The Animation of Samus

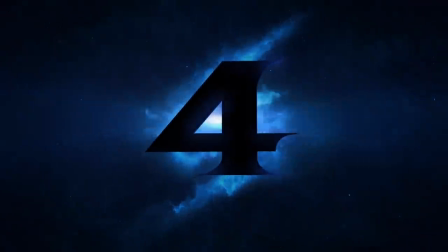With Metroid Prime 4 right around the corn...
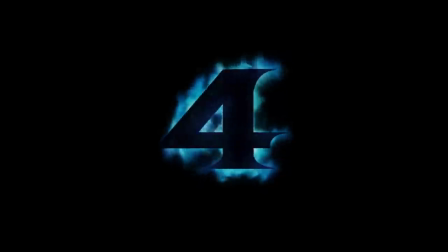Oh well. With Metroid Prime 4 right around the next decade, then,
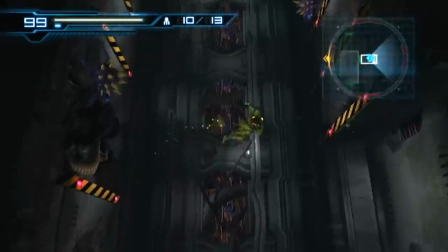I thought it appropriate to have a little review of the evolution of Samus's animation, focusing on interesting details throughout her history.
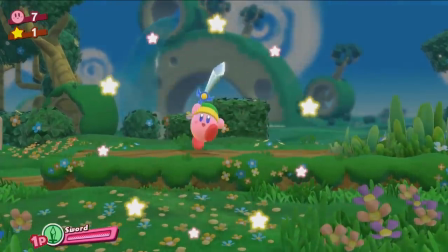Nintendo have a diverse range of properties, from more cartoony games like Kirby and Zelda, to more serious games like Star Fox and Zelda.
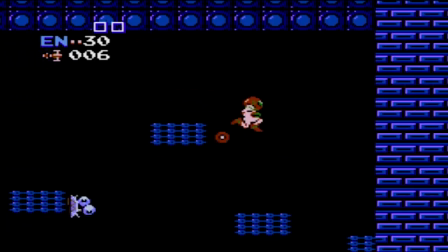With a harder-edged, more serious and long-running sci-fi series like Metroid,
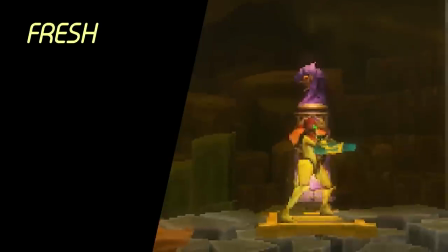how have Nintendo kept Samus's animation fresh, unique, interesting and consistent?
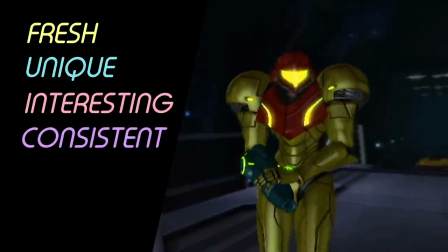Let's take a look.
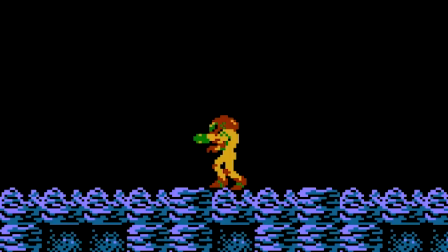So starting with Metroid in 1986, we're shown Samus is the type of character to always be alert and confident,
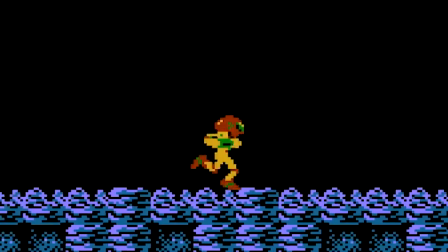to have her gun always at the ready, pointing forward. She runs with purpose, she's versatile and acrobatic.
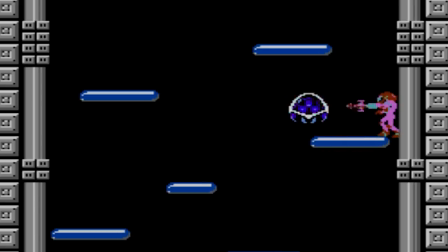She is quite literally a woman on a mission, and there's always a sense of power and confidence in her moves, even as early as this in 1986.
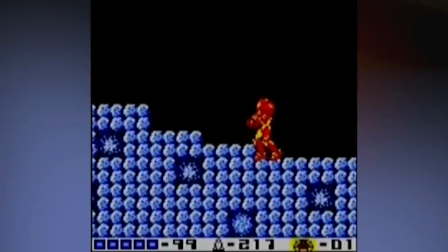Metroid 2 gave much more detail by introducing the idea that Samus is right-handed,
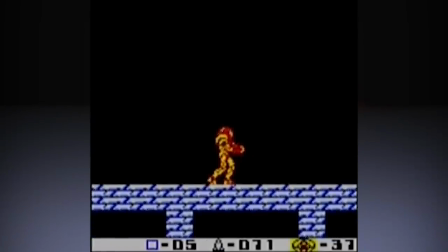or right-gunned, by having a different sprite depending on which way she's facing.
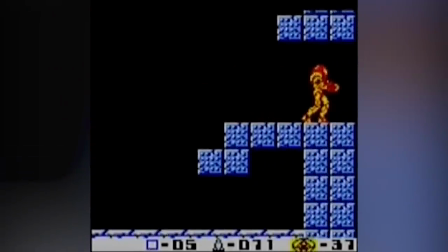This affected all her actions, showing her gun when facing right, and her hand when facing left.
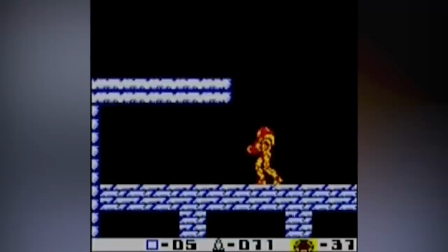And you can clearly see now that she's holding her gun, steadying it, always poised to fight, feet on tiptoes, ready to push off and run.
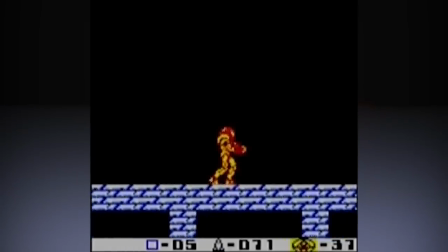Another curious detail you might miss is the fact she has one frame during turning a different direction. Nothing much, but it's a start of understanding her form and figure. She has a number of new moves, such as being able to crouch,
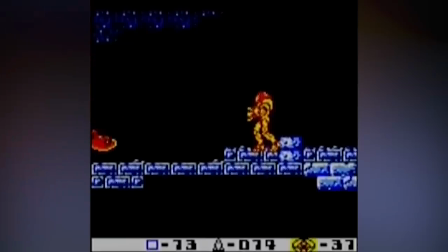being able to shoot down when the air, a missile hatch now opens when equipped, and the space jump kinda gives this smeary,
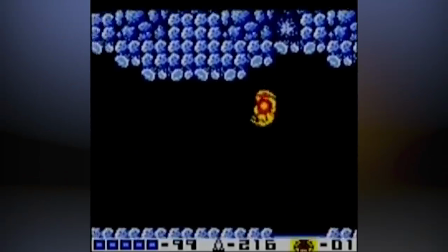speedy effect when somersaulting, something we'll see more of in future.
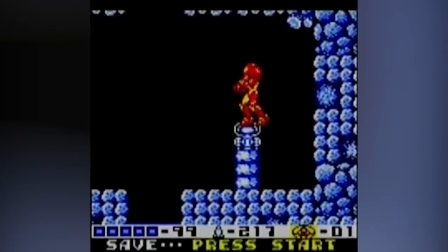Color limitation on the Game Boy forced designers to give suit upgrades a more visual difference, resulting in the iconic various suit blah blah blah, but we all know that anyway.
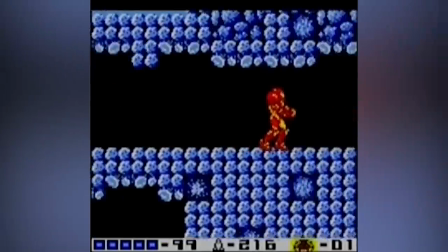It seemed a more solid understanding of Samus's shape, presence, and abilities were being explored.
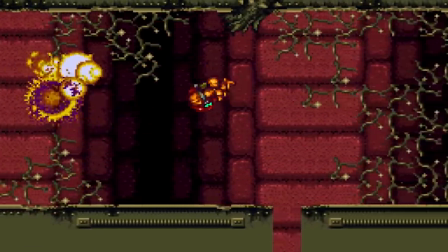Super Metroid was on a new powerful system, allowing sprite animation to be much more comprehensive,
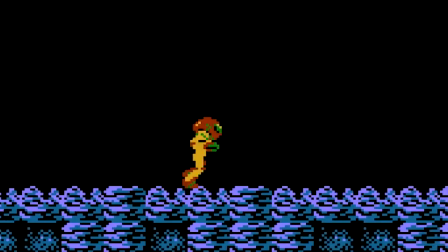with Samus' run cycle, for example, inflating from a mere 3 frames to a whopping 10 frames.
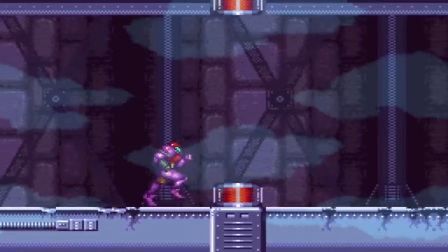She still has this confident straight back that's been established, and running kind of results in this very determined bound, with arms fully pumping.
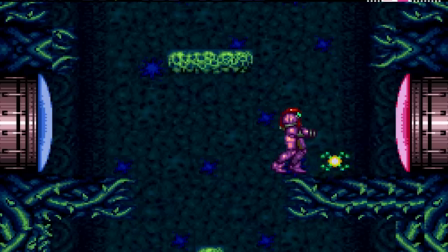She holds her gun a lot more looser now, kinda casually by her hip, and shooting still has no reaction from Samus.
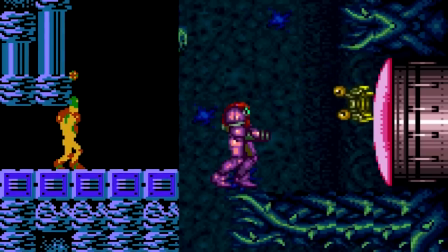I mean, even Metroid had this tiny kickback from her cannon, but that's not the case here.
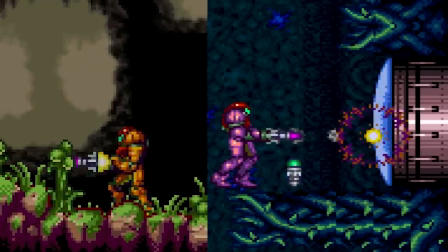Personally, I've always felt this to look a little odd. A tiny kickback would have done a lot to give the impression that her beam weapons were powerful, especially the rockets and missiles.
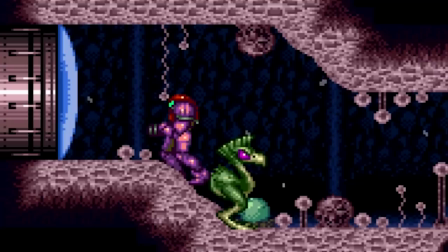What's also been carried over from Metroid 2 is the turning animation, this time on all actions.
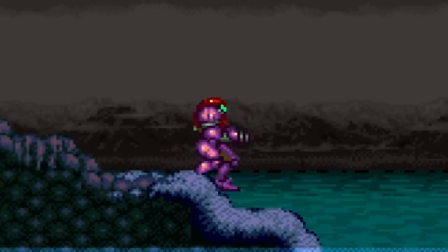It's buffed up from 1 frame to 3 frames, and is beginning to build this much more comprehensive look of Samus' form as she moves.
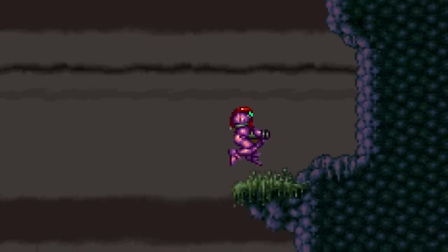Her moveset is really versatile too, for instance, she has one animation for just jumping up and down,
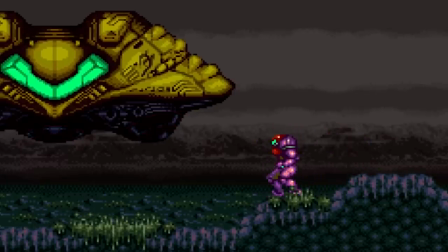one for a somersault, one for going in to shoot when jumping, one for falling without doing anything,
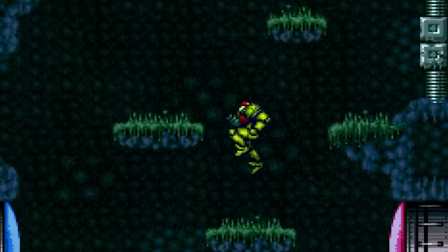and she has a slight follow-up animation for landing and jumping as well.
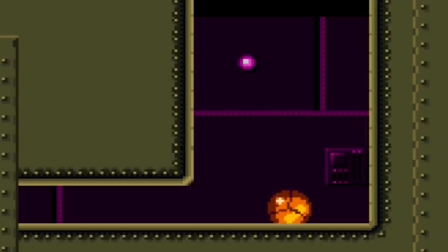Her morph ball now has a more definite design, like a wood louse that's closed up, and there's also a tiny transitioning animation for going in and out of morph ball mode as well.
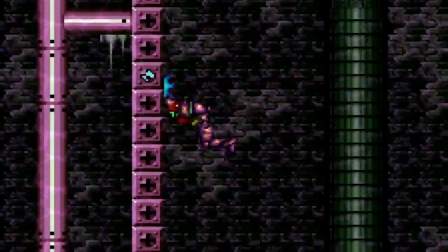She has a hanging animation moveset for use with the grapple beam,
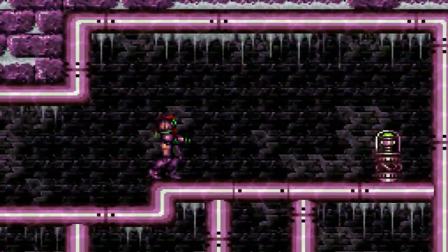and not that you'll see it much, but she has a slight head turn when using the x-ray scope.
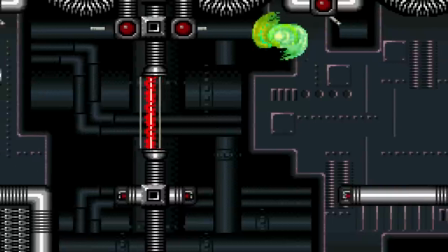I mean that's a vast amount of frames that have been thrown at a ton of moves that you'll barely notice,
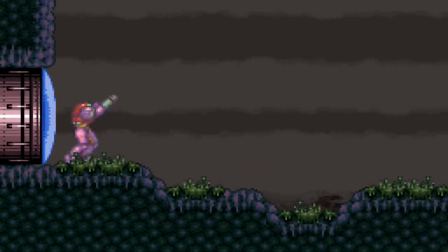and they're all carving out a more cohesive character, and yet have near zero impact on the actual gameplay.
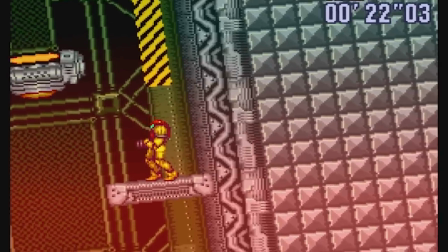I mean, she has her breathing animation which gets more intense when she's lower on health for Ridley's sake.
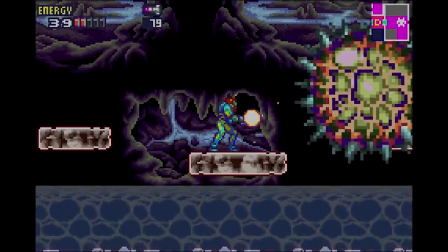Okay, so before we get to the double hit of Metroid Prime and Metroid Fusion, let's cast a quick glance to Samus' single outing on the N64 in Super Smash Bros.
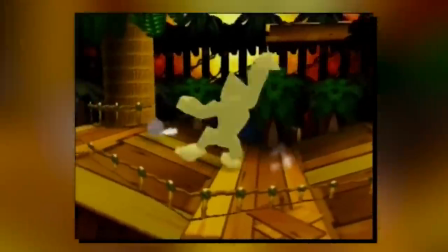This is her first 3D representation in games, and it's important to remember this is a fighting game and not an action platformer.
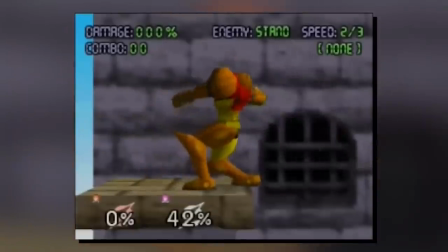Her attacks are much more dynamic, varied, and more strategic.
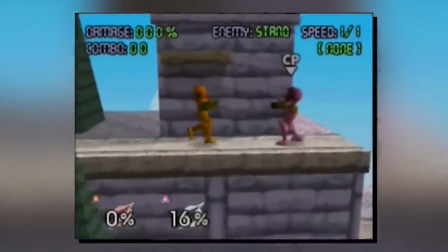I mean, I have mixed feelings about the running and walking, but these aren't huge concerns when most of the time is spent punching, jumping, and fighting.
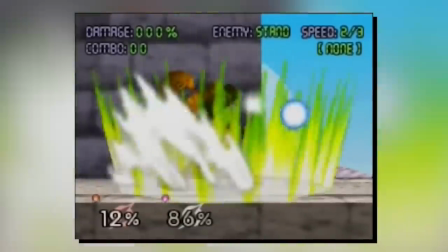The way she performs actions here fit the genre.
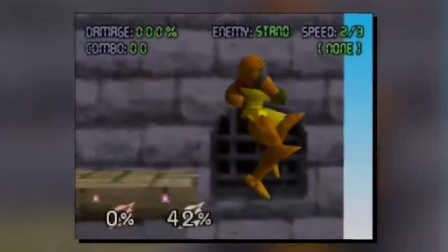She has proper powerful punches using her gun, and barely even uses her hand for anything apart from holding items,
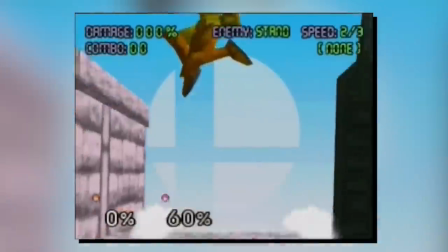enforcing that her gun is everything when it comes to battle. Like, when she jumps, she always has her left shoulder forward, with the right arm further back,
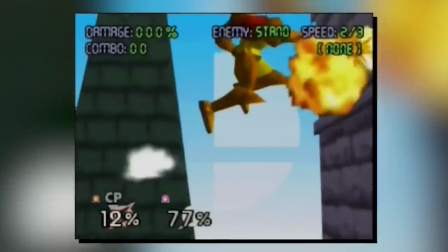so if she needs to punch with her gun, she's already in that anticipating pose. However, if Samus had this animation for shooting in her mainline games, it definitely wouldn't feel right, and it would feel quite sluggish.
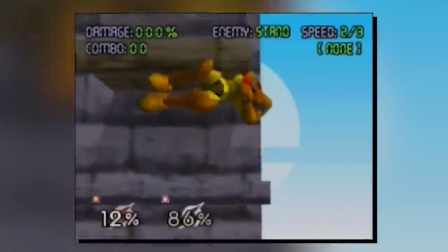And it's important to notice the difference in gaming language here.
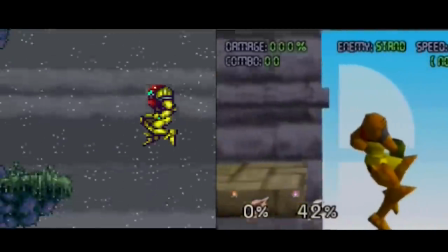Generally, it seems as though it's all roughly based off Super Metroid, with floaty movement,
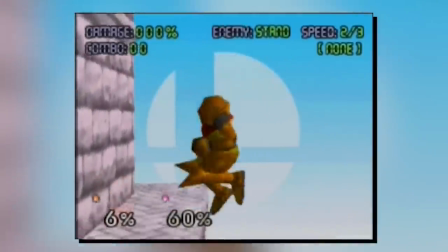gun by her hip, things like that, all the while adding to this acrobatic notion she's building in her main games.
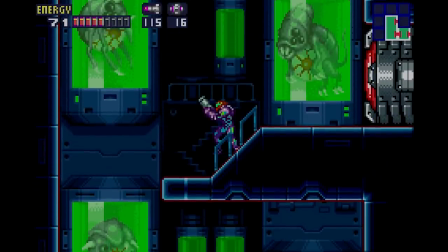So, the next two big Metroid games came out eight years after Super, in the form of Metroid Prime and Metroid Fusion.
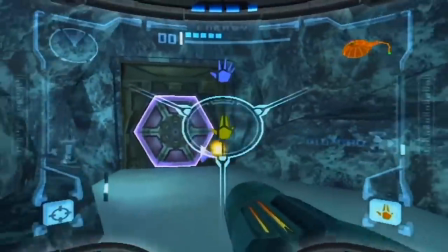Prime, the series' first proper 3D entry,
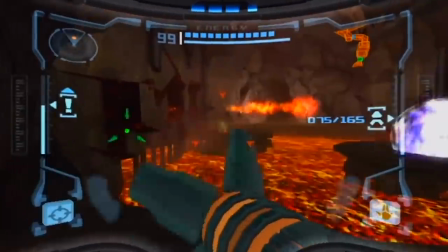takes us into the eyes of Samus herself, so we're treated to a whole new host of actions, movements and animations.
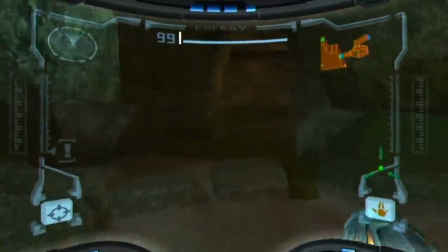Before we discuss gameplay, let's quickly observe her cutscene animation that keeps the hard-edged,
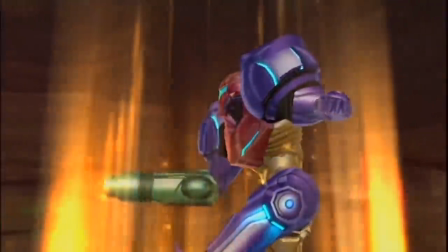serious aesthetic we've come to expect from the series so far, and takes it into the cinematic territory.
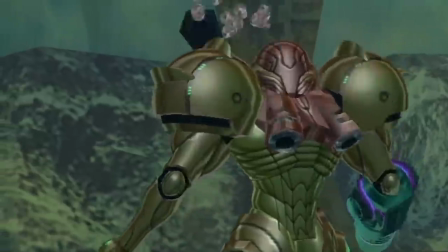though we do get a slightly more candid glimpse at her actual character animation and personality.
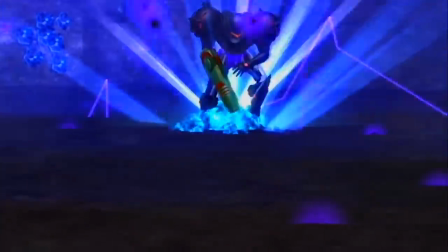Nothing much, just a hint.
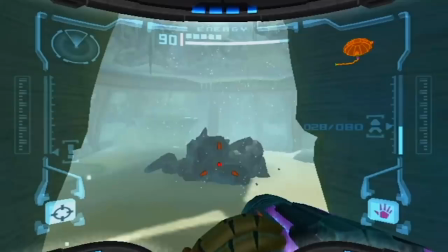Samus composes herself differently now, she no longer holds her gun, only steadying her aim with her left hand when the aiming button is pressed.
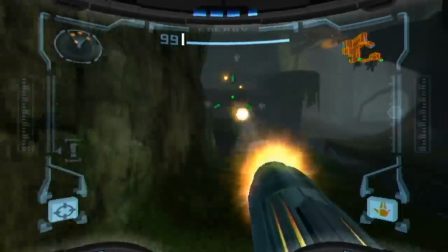She has a much beefier reaction to shooting now, such as kicking back when firing,
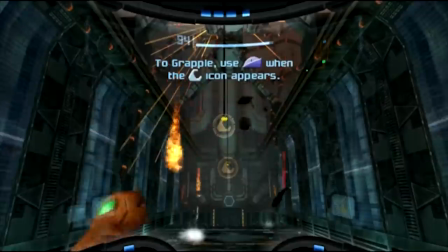shaking when charging, dipping when she lands, and her left arm jolting back when the grapple beam fires.
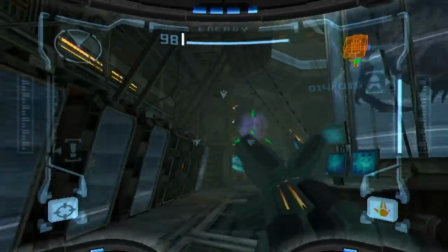The Prime games have much more emphasis on mechanical animation, such as her arm cannon shifting shapes when changing beam weapons.
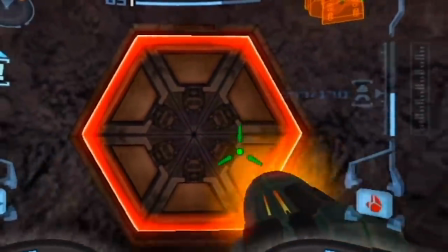I love that Tron-like strip lighting that changed according to element, and that kind of glowing wipe effect, it's really cool.
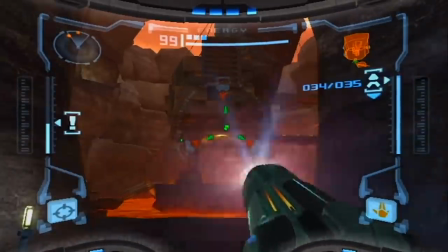And firing a missile, like usual, fully opens up the gun barrel, an aspect which is now official thanks to the visual changes made during Metroid 2.
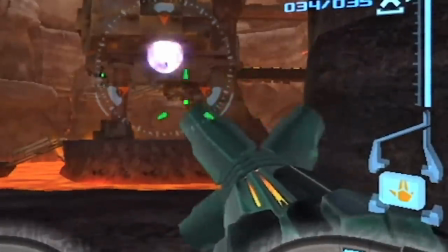What I like is also this kind of reloading it has with the panels, like loading another missile into the barrel, feels really satisfying.
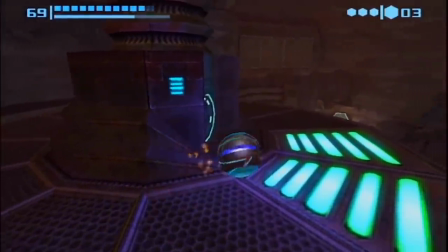Morphballing takes you into third person mode, and we see Samus physically roll down into a ball while she's encompassed by the morphball enclosure itself.
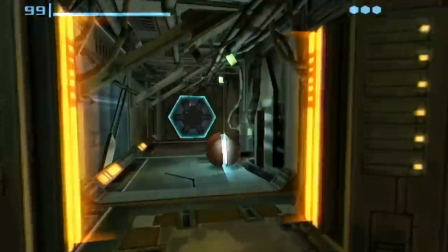Also you no longer spin on the spotlight previously, but instead roll around like a bowling ball.
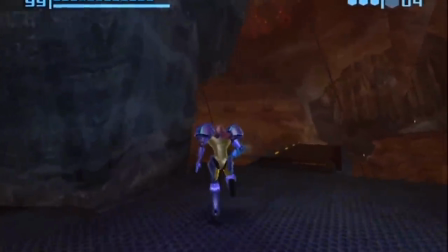Interestingly, when coming out of morph ball mode, we see a brief animation of Samus running, depending on if she's rolling forward or still. If she comes out when moving, then she'll be running, and as we can feel when playing,
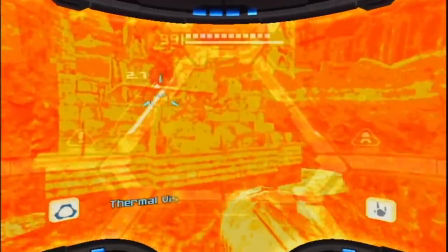Samus doesn't really run anymore, not in the same way she used to at least. It feels more like a brisk walk or a jog.
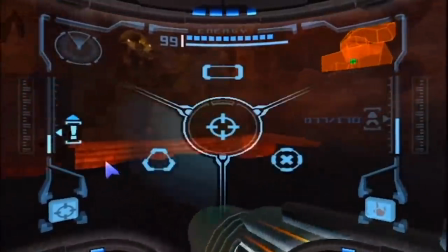If there was a run button, like there can be in other first person games,
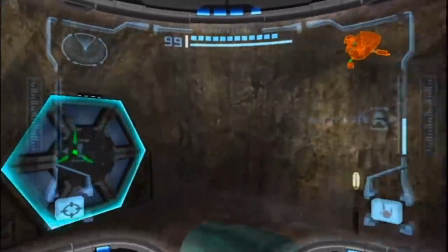you might expect her to lower her gun to enable that pumping of the arms for more speed, but that's not so here.
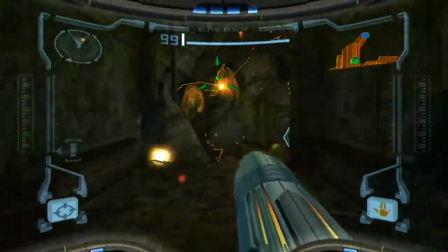And that's likely because this is less a first-person shooter, and more first-person adventure, with shooting.
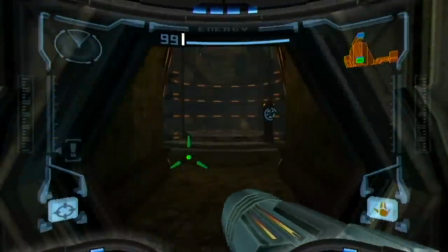Which is why we no longer have any somersaulting going on.